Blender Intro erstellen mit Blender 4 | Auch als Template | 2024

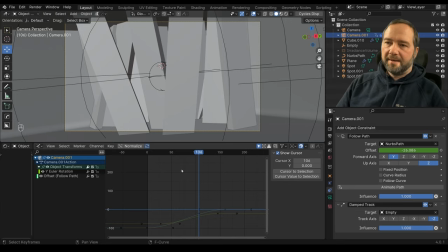löschen die late keyframes dann von z auch löschen so und wir schauen noch mal rein okay wir
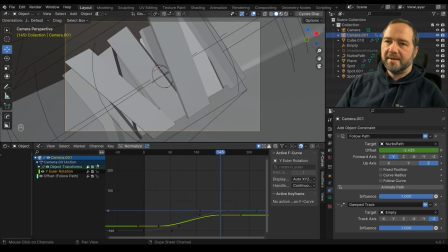müssen jetzt hier lediglich den von der y-achse neu setzen timeline also nicht durcheinander kommen wir haben jetzt hier auf diesem in diesem frame
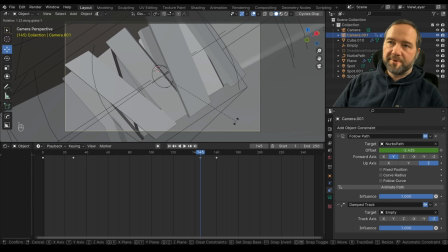145 die rotation drin und wir sagen jetzt er y y
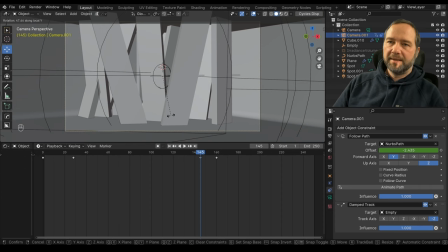damit wir die lokale y haben und drehen die jetzt hier auf gerade
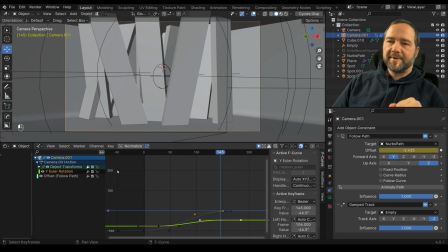sagen i und hier gibt es jetzt neu available schauen wir uns das ganze in grafen an wir haben jetzt hier für y einen neuen keyframe gesetzt wir haben wahrscheinlich ich
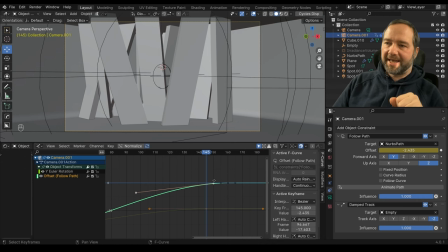auch einen auf offset follow path gesetzt weil der war auch erreichbar als keyframe das heißt es gibt eine neue funktion wenn ihr drückt gibt es jetzt eben
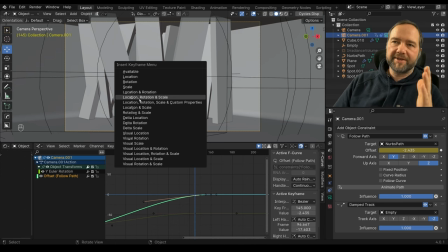auch dass man keyframes available setzen kann das heißt für alle funktionen die location rotation oder scale oder was auch immer animiert wurde die bekommen dann einen keyframe wenn man auf available geht das heißt available heißt einfach nur welche sind erreichbar also wofür sind schon keyframes gesetzt und dafür wird dann ein Keyframe gesetzt.
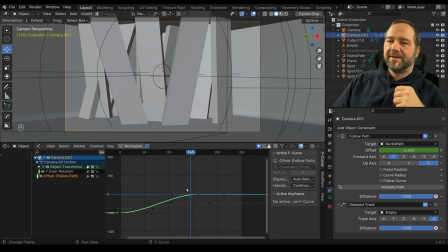So, wir brauchen den einen aber nicht, den habe ich jetzt hier selektiert, drücke die Taste X und sage Delayed Keyframe.
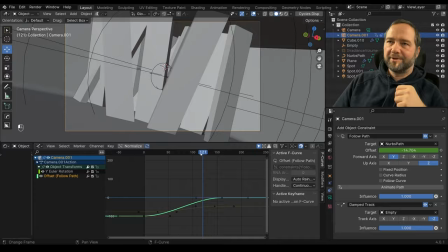Okay, so und wenn wir uns das Ganze jetzt hier anschauen, jetzt passt das Ganze.
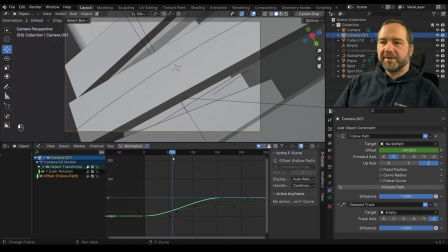Gott sei Dank.
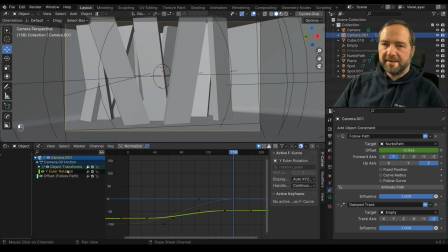Okay, was ich allerdings auch möchte ist, ich möchte hier das zum Schluss das Ganze wesentlich schneller gerade wird, Deswegen werde ich hier die Rotation auswählen und werde jetzt hier im letzten Keyframe, wir haben hier solche Handles,
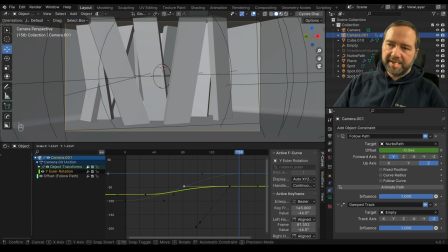die kann man bewegen und man kann ja auch einfach die Taste S drücken und dann werde ich den weiter rausziehen, damit am Anfang die Rotation stärker wird und zum Schluss ausschleicht.
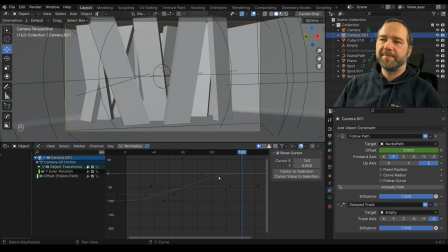weil der schluss den möchte ich dann so ein bisschen ruhiger halten dass er in die ruhige position kommt okay genau das gleiche wird dann eben auch mit diesem follow path offset ihr erinnert euch follow path offset dass wir hier dieser constraint der uns die kamera bewegung in der kurve animiert das soll am
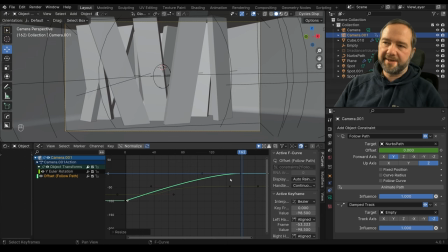anfang stark sein das kann relativ stark beginnen das heißt hier kann ich sagen skalieren und das ganze relativ weit nach unten setzen und den hier wähle ich aus und sage ich hier skalieren weil hier möchte ich genau das gegenteil ich möchte dass er zum schluss immer ruhiger wird schauen wir uns das ganze
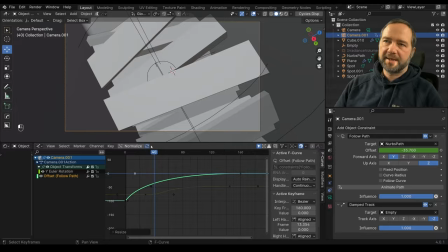an so
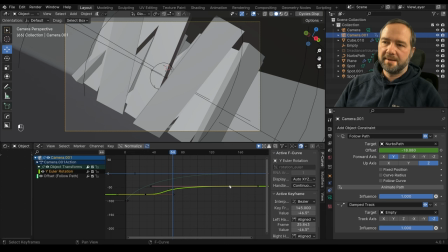die rotation gefällt mir hier tatsächlich dann doch nicht ganz rotation
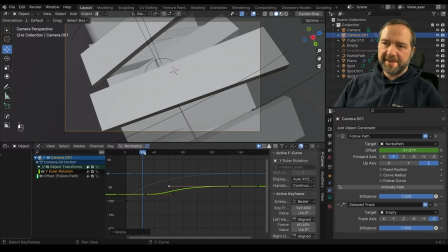auswählen und das ganze vielleicht ein bisschen seichter
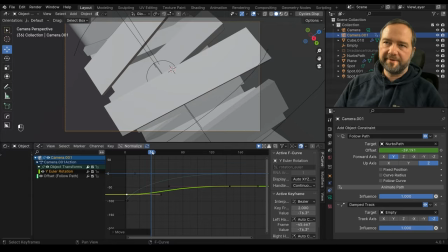und die rotation soll sofort beginnen gx ich kann das hier wirklich auch den
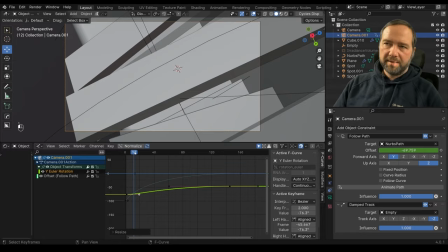ganzen keyframe bewegen und das ganze so
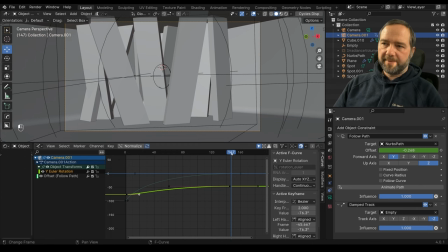entsprechend modifizieren so zu guter letztlich hier die rotation noch mal anpassen müssen weil
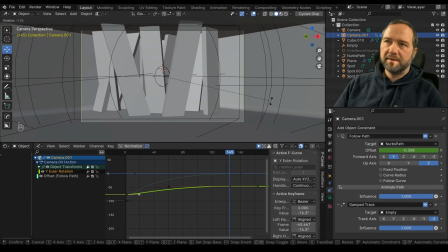wir sehen dass hier die kameras nicht ganz übereinstimmen es muss ja noch etwas gedreht werden rotieren ok und dann die selected channels der soll neu gesetzt werden der keyframe und
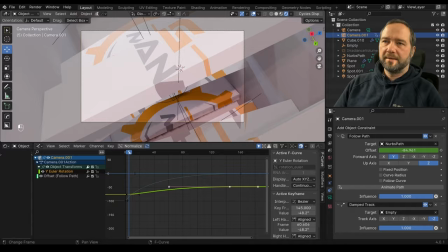jetzt passt das so schauen wir uns das ganze mal im rendered an wir beginnen hier